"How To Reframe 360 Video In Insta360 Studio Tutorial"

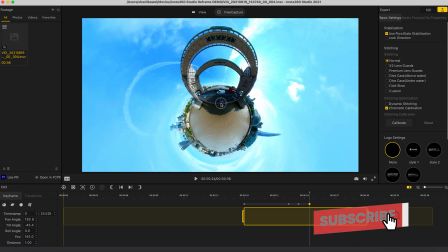[4:12]
So now it all fits in the frame. I'm just going to click and drag to make sure it's straight. I'm going to move 1 second forward, add a pivot point, and just leave the view as it is so we can admire the tiny planet for a second.
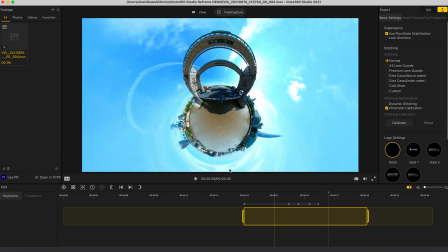[4:27]
And then in the next second, I'm going to go add a pivot point,
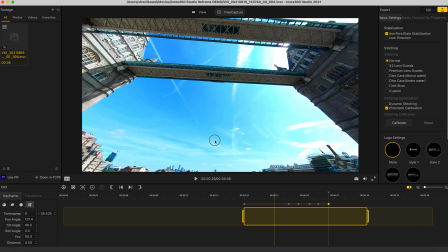[4:35]
go back to a linear view, and reframe to see the bridge.
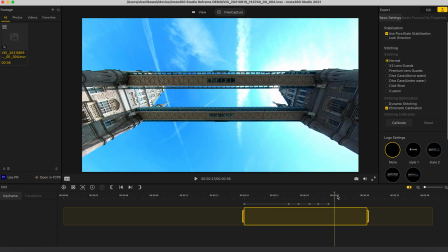[4:45]
And then go forward a second, add a pivot point, and leave it as it is so we can admire the bridge for a second. Next, I want to do a barrel roll.
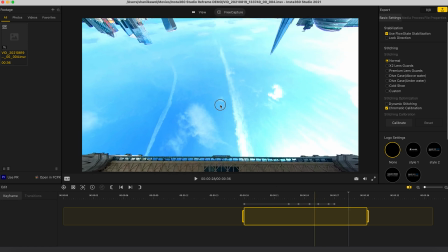[4:59]
So we're seeing a very unusual view of London where it's upside down
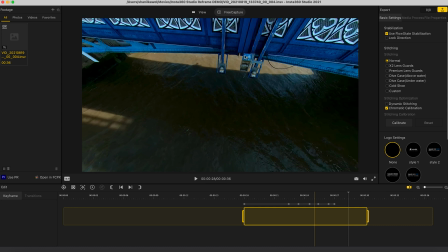[5:05]
and then it rolls all the way back to us on the bridge over here.
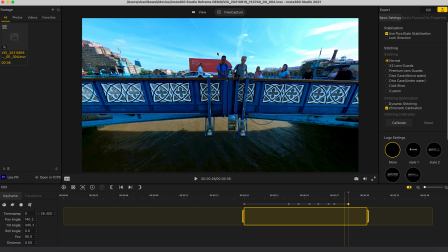[5:11]
And just to make sure the shot stays looking at us,
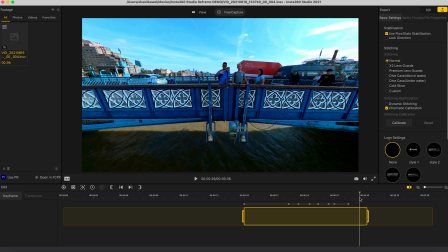[5:15]
I'll scroll forward in the timeline and just add another pivot point here.
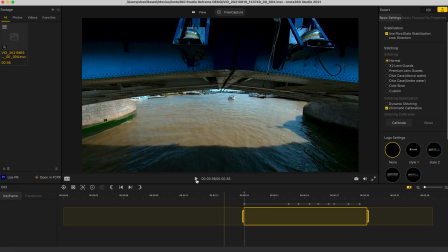[5:21]
And if I play this back, we now have a shot which looks like this.
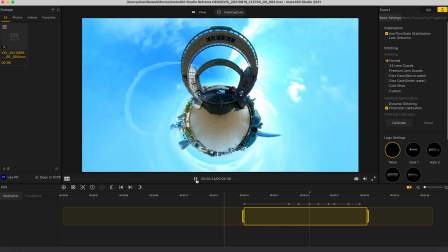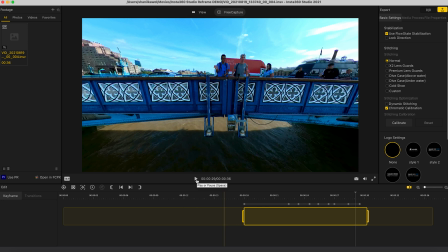[5:35]
So the barrel roll was pretty fast, but that's okay. We can adjust the pivot points. So what I'm going to do is click this pivot point and I'm going to move it further out.
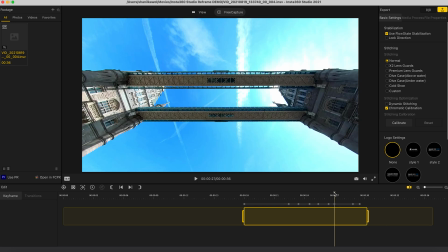[5:48]
So now the barrel roll will slow down. So if I play this back again, the barrel roll is slower.
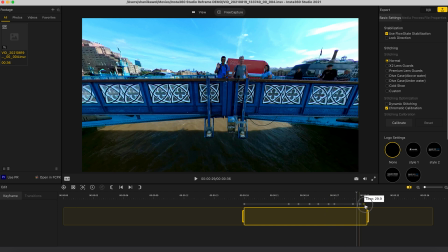[5:57]
And I can slow it down even more by moving the pivot points further out.
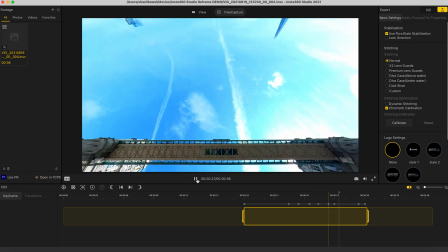[6:06]
Let's play it back to check. And now it's slower.
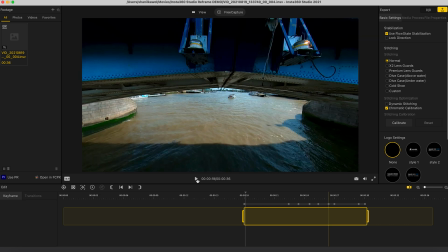[6:12]
So now that I'm happy with this shot, the final thing I'm going to do before I export this video is turn on dynamic stitching. And this will just make sure that we get the most seamless stitch line possible. And then to export your video, click export in the top right hand corner.
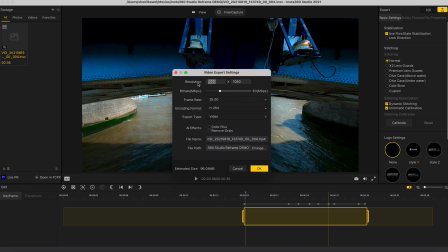[6:32]
I'm going to change the resolution to 3840 by 2160. I'm going to leave the frame rate as 25 frames per second because that's the frame rate I shot it in.
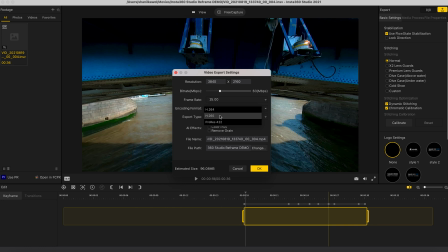[6:45]
I shot this footage in H.265, so I will change the encoding format to H.265. And I'm going to change the bit rate to 100 megabits per second. And for me, I think 100 megabits per second is a good
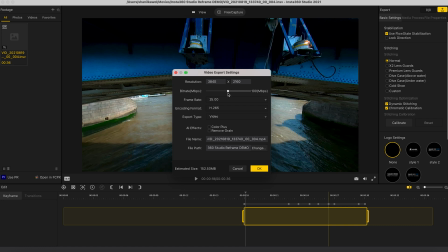[7:03]
balance between not having a massive file size and getting the best video quality possible. I'm going to turn on remove grain, and I recommend you turn it on whether it's day or night footage with the One X2. I do think it makes a big difference and improves how your footage looks.
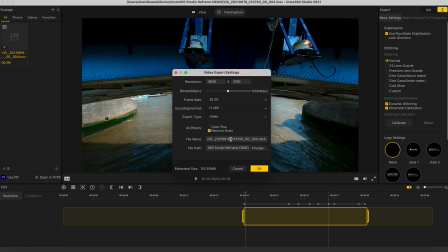[7:22]
Here you can change your file name and rename it to whatever you want. And the file path is the folder you want to save your video to. So once you've found your folder, click open and then click OK to export your video.
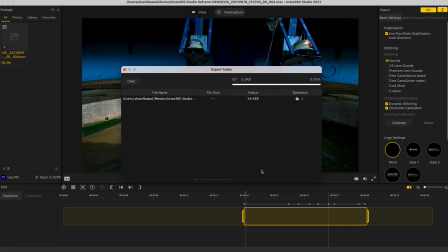[7:37]
And then just wait for it to finish exporting.
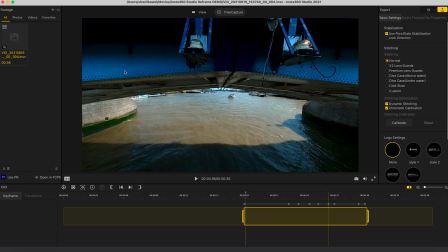[7:40]
Now let's say you wanted to make another version of your video for Instagram stories, then this is pretty easy. All you need to do is tap the aspect ratio button over here and change it to 9:16.
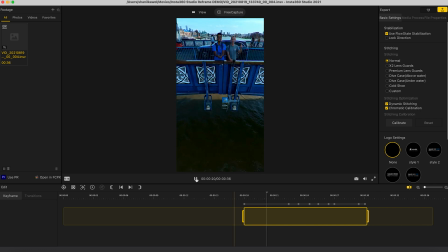[7:54]
And just like that, you now have a 9:16 version of your video.
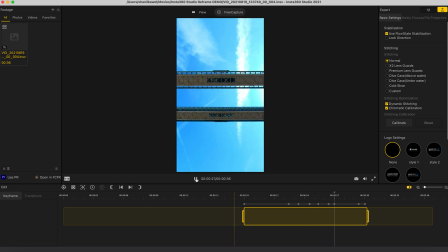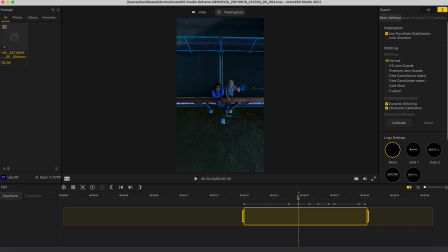[8:08]
And then you can make the necessary adjustments to make your video look better in that aspect ratio.
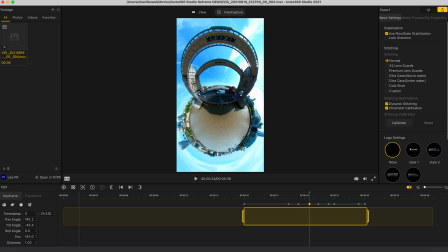[8:14]
So for example, at this keyframe, I'd probably zoom out a bit more.